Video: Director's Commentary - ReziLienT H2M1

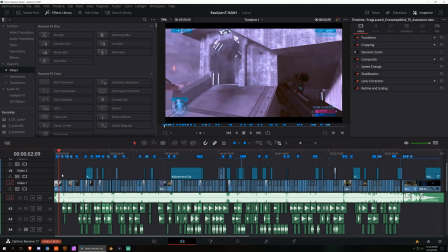Okay, so I finished this project last night. Tonight, Friday, I believe it's supposed to be premiered on Eli's Twitch page. So by the time this commentary is out on YouTube, so should the original video. If you haven't seen it, I'll have a link to it in the description. I'd highly recommend you watch it before watching this, otherwise it's not going to make much sense.
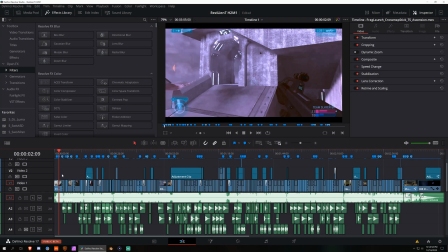Moving on though, I'd like to go over some of the idiosyncrasies of this project. The first being that all the clips in this video were actually 720p DVR clips.
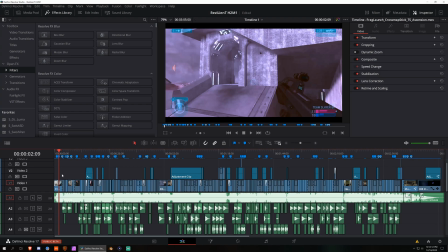Now, for any of you that are familiar with recording using Xbox DVR, you know the graphical fidelity is not that great, especially if it's 720p. So, I actually ran all the clips through DaVinci Resolve's Superscale feature and brought them up to 1080p,
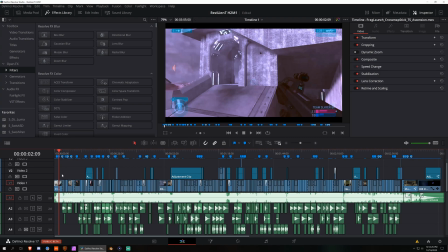and especially combined with motion blur really helps sell a higher graphical fidelity. The second thing being that because I hate myself, I edited the vast majority of this project in beta software.
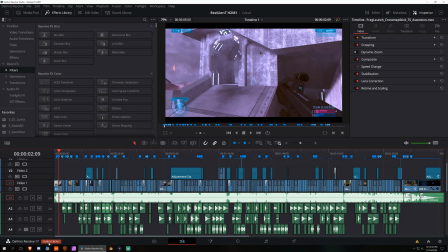You'll notice this says DaVinci Resolve 17 Public Beta. I accidentally backed up my database using the wrong version of Resolve, so I couldn't bring it back into Resolve 16. But with those out of the way, let's go over some of the VFX and the AFX of this project.
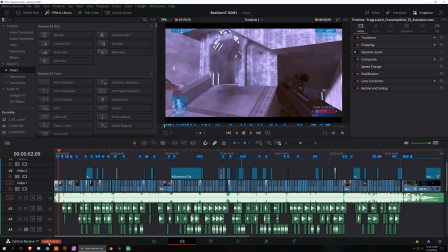Starting with the VFX, it's a very synesthetic edit, I suppose. Meaning that I tried to match as many of the visuals with what you're hearing as I could. And there's some very common themes throughout the video. The most prominent one probably being that it's glitchy.
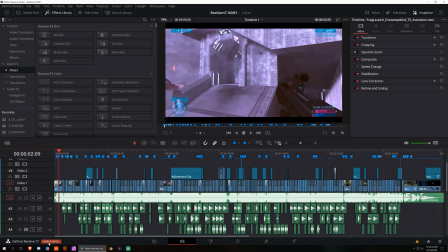You know, it has a lot of like TV damage and digital damage and glitch type effects thrown on the clips,
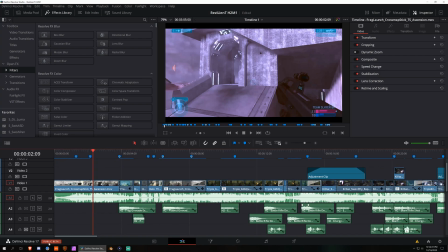but there's some other commonalities. Starting with this transition, actually in the very beginning of the video.
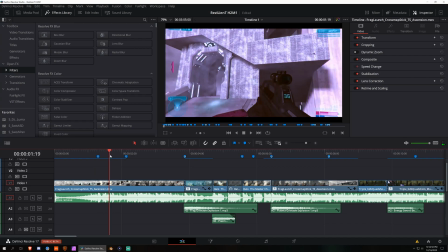So this is a plugin that I basically made myself from scratch.
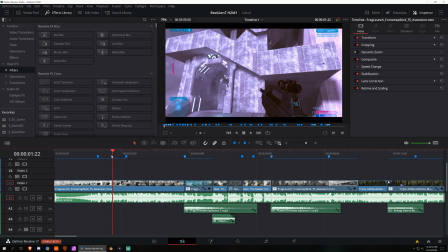It's designed to emulate the functionality of Universe Warp, which is a transition by Red Giant. And I can show you this actually in Fusion. So this is the expanded version of the node graph.
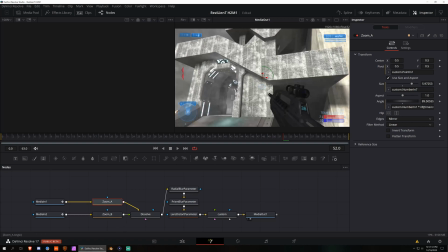And on the under the hood, it looks a little bit ugly because I've got some Lua expressions in here, which this is basically saying use an exponential ease curve regardless of the project frame rate or composition length.
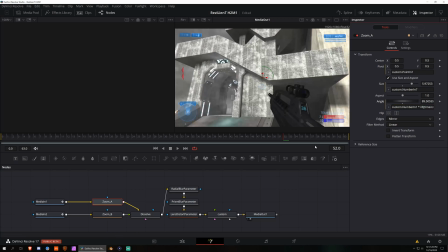And then there's some parent-child expressions to this custom node, which I'm using as a set of global variables. So the reason this is important is because I use this effect numerous times throughout the video, and it means I didn't have to build it from scratch every time I wanted to do it. So it saved me a lot of time.
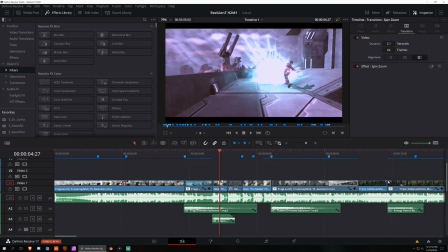Next, I'd say would be the angle style. So most of the angles in this video are very short and don't have a lot of motion. The main point I wanted to get across was just quick succession of showing your subject and then moving back to first person.
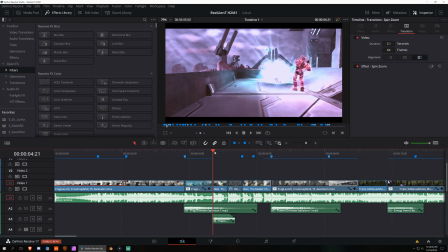And you'll see, like, let's say when I'm being the player camera, so to speak here,
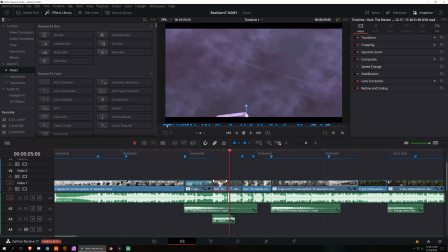I'm just sitting still and then doing a dynamic zoom. And then here's a static angle, no zoom.
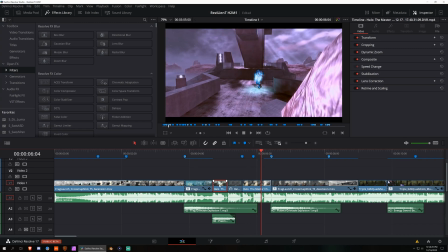Sitting here, just a little bit of zoom. So not much going on in terms of the actual angle work.
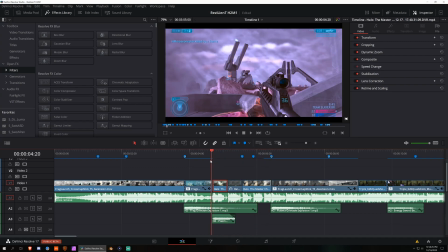It's just really showing what's going on in a way that keeps up with the pace of the music. And it's done like that a lot throughout the project. And the angles in this first clip are actually particularly important because you never get to see what really happens in first person.
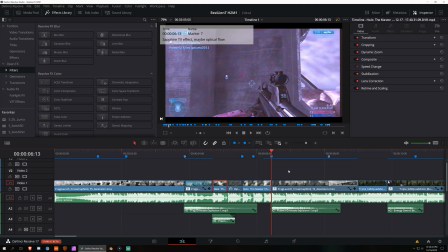So this is the frame where the explosion actually happens.
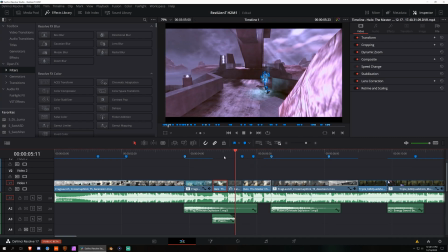Well, there's a wall in the way. So I had to take my best guess based on the trajectory of this nade after the sticky launch.
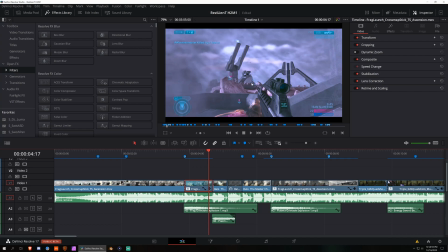And my best guess is that he got stuck behind the rock. I don't know if it happened, but I think visually it makes sense.
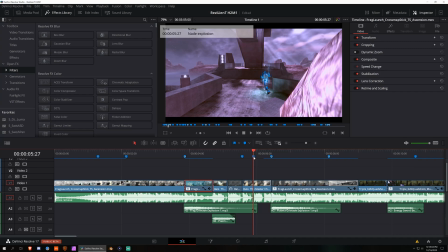You can tell what's going on.